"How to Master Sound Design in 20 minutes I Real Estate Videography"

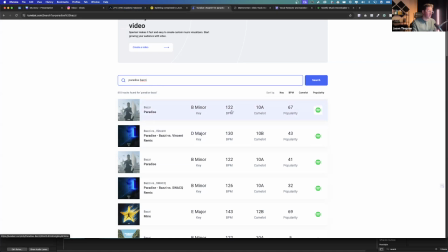493s
We know it's 122 BPM. It was in B minor.
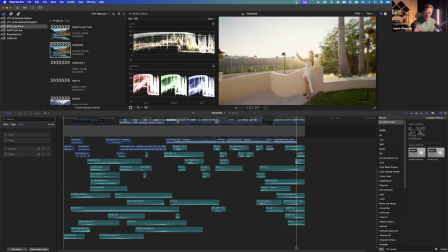497s
Now, this is the game that I don't think any real estate media company is doing. As far as I know, I'm the first one who's done this. I could be wrong. That's okay. I've already told a bunch of my friends about this, but there's a sound pack. There's a sound design company called Multiply Sound.
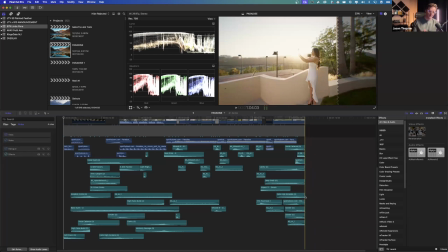518s
You may or may not have seen their ads on Instagram.
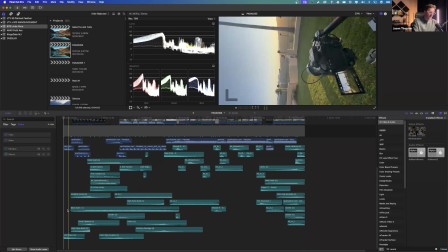523s
What they have done is they have created a series of risers, hits, impacts.
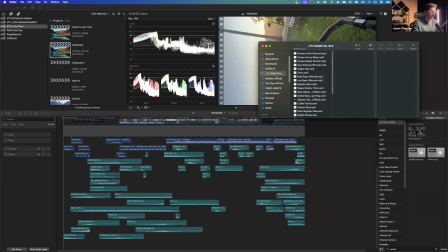528s
Actually, I'll just show it to you guys. I don't know why I'm not just showing it to you.
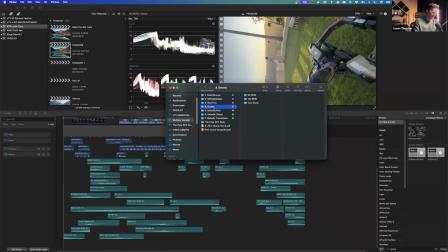536s
There's pads, drones, riffs, melodies, rhythms, drums, hits, risers, transitions. But you'll notice, see this word major, minor? Each one of these sound effects were recorded in A major,
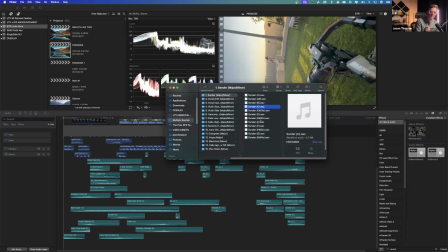553s
A minor, B major, C major. So we go back here.
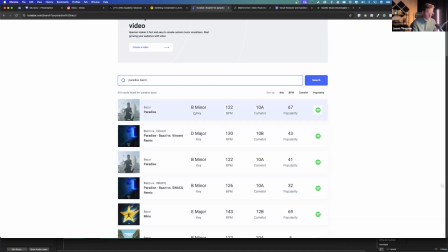558s
We know that Paradise was recorded in B minor. So now when we really want to get people engaged in our videos,
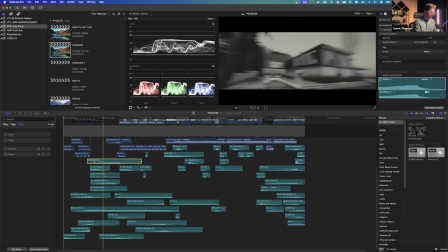568s
you'll see on my timeline here, I guess I can't zoom into the words.
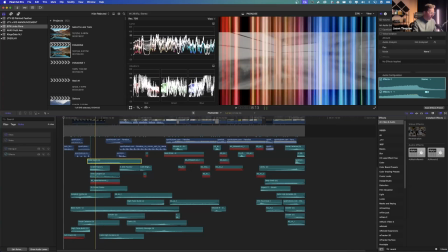573s
See deep swell with a D? All of these sound effects have a little D next to them.
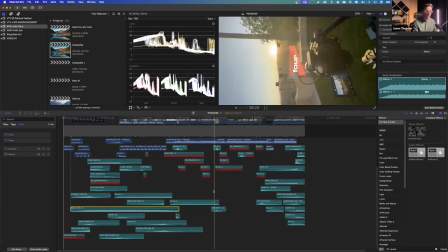579s
They're all recorded in D minor to match the song, right?
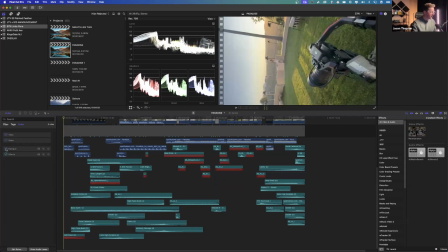584s
So now I'm going to play without the song. I'm just going to play you the sound effects. And this is why it took me an hour and a half to do this.
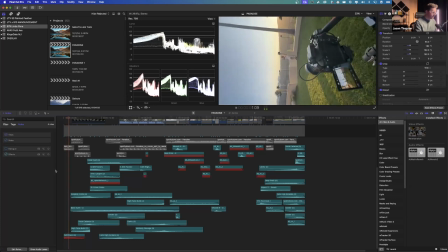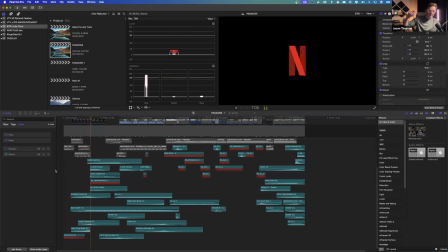599s
tension. You know something's coming. We drop the logo.
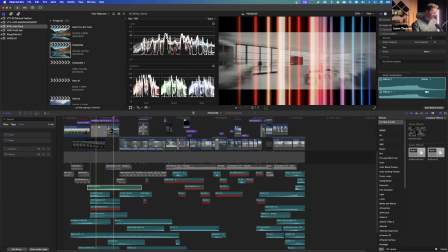609s
You hear this subtle ticking in the background. I'm actually gonna just disable this because that's
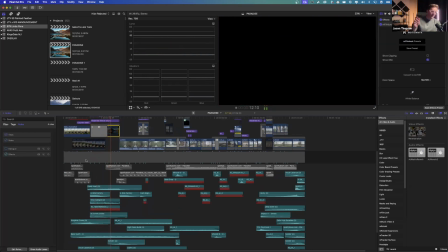617s
clock ticking. By the way, to BPM with the metronome. There's birds chirping in the background. There's a low pad.
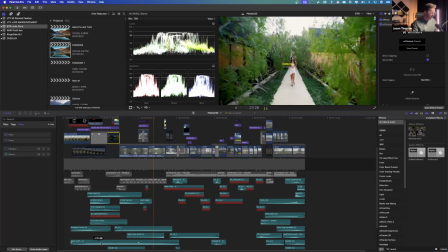631s
There's a low drum right here. That's this bass synth. You guys you probably don't even realize you haven't even heard a song yet.
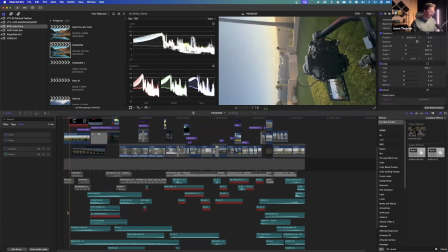643s
Why? Because it's all done in D major. These sound effects, it sounds like the song, but you haven't even heard the song yet. They're all the songs.
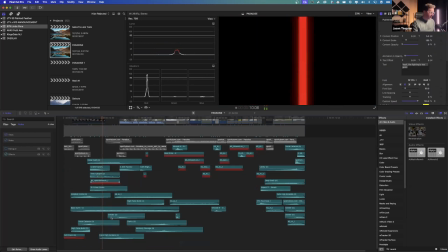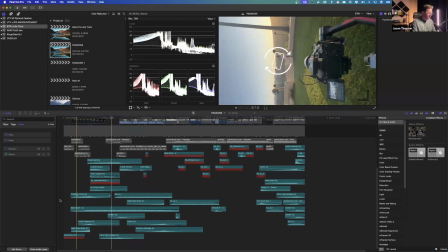659s
So I'll explain briefly kind of what we're doing here. Again, if you look at these wavelengths, I'm building tension. I'm building a peak, and then I'm releasing tension. And so you'll see this pattern, this peak pattern, really often in all your music.
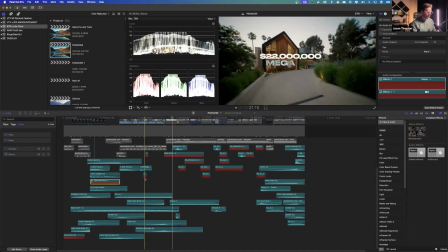677s
I apologize that these are red. I don't know why they're red. They are being played, but Final Cut is bugging on me.
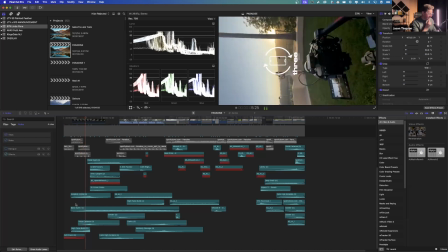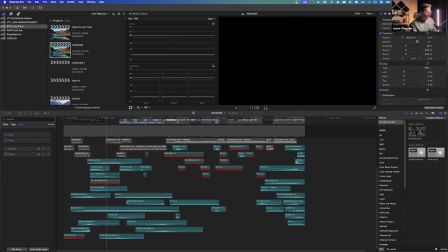692s
Building tension, we're releasing. And all of these came from that sound pattern.
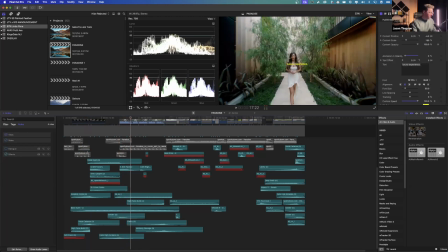702s
We'll play it with the music now.
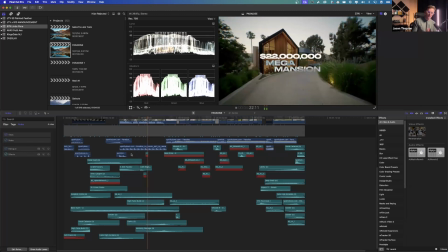707s Escape to paradise in this $22 million mega mansion right here in Bel Air, California, where every day will feel like a vacation.
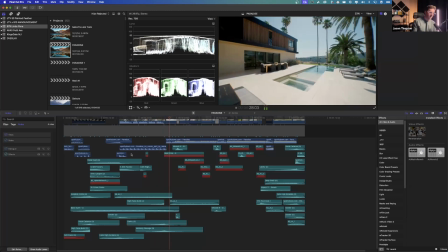716s Let's do this right. Let's go to.
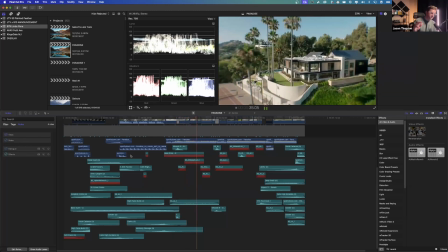722s This shit feel like Friday nights. This shit made me feel alive.
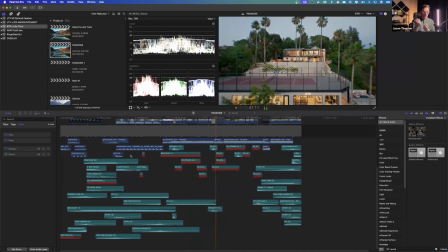731s
There's something drawing you in.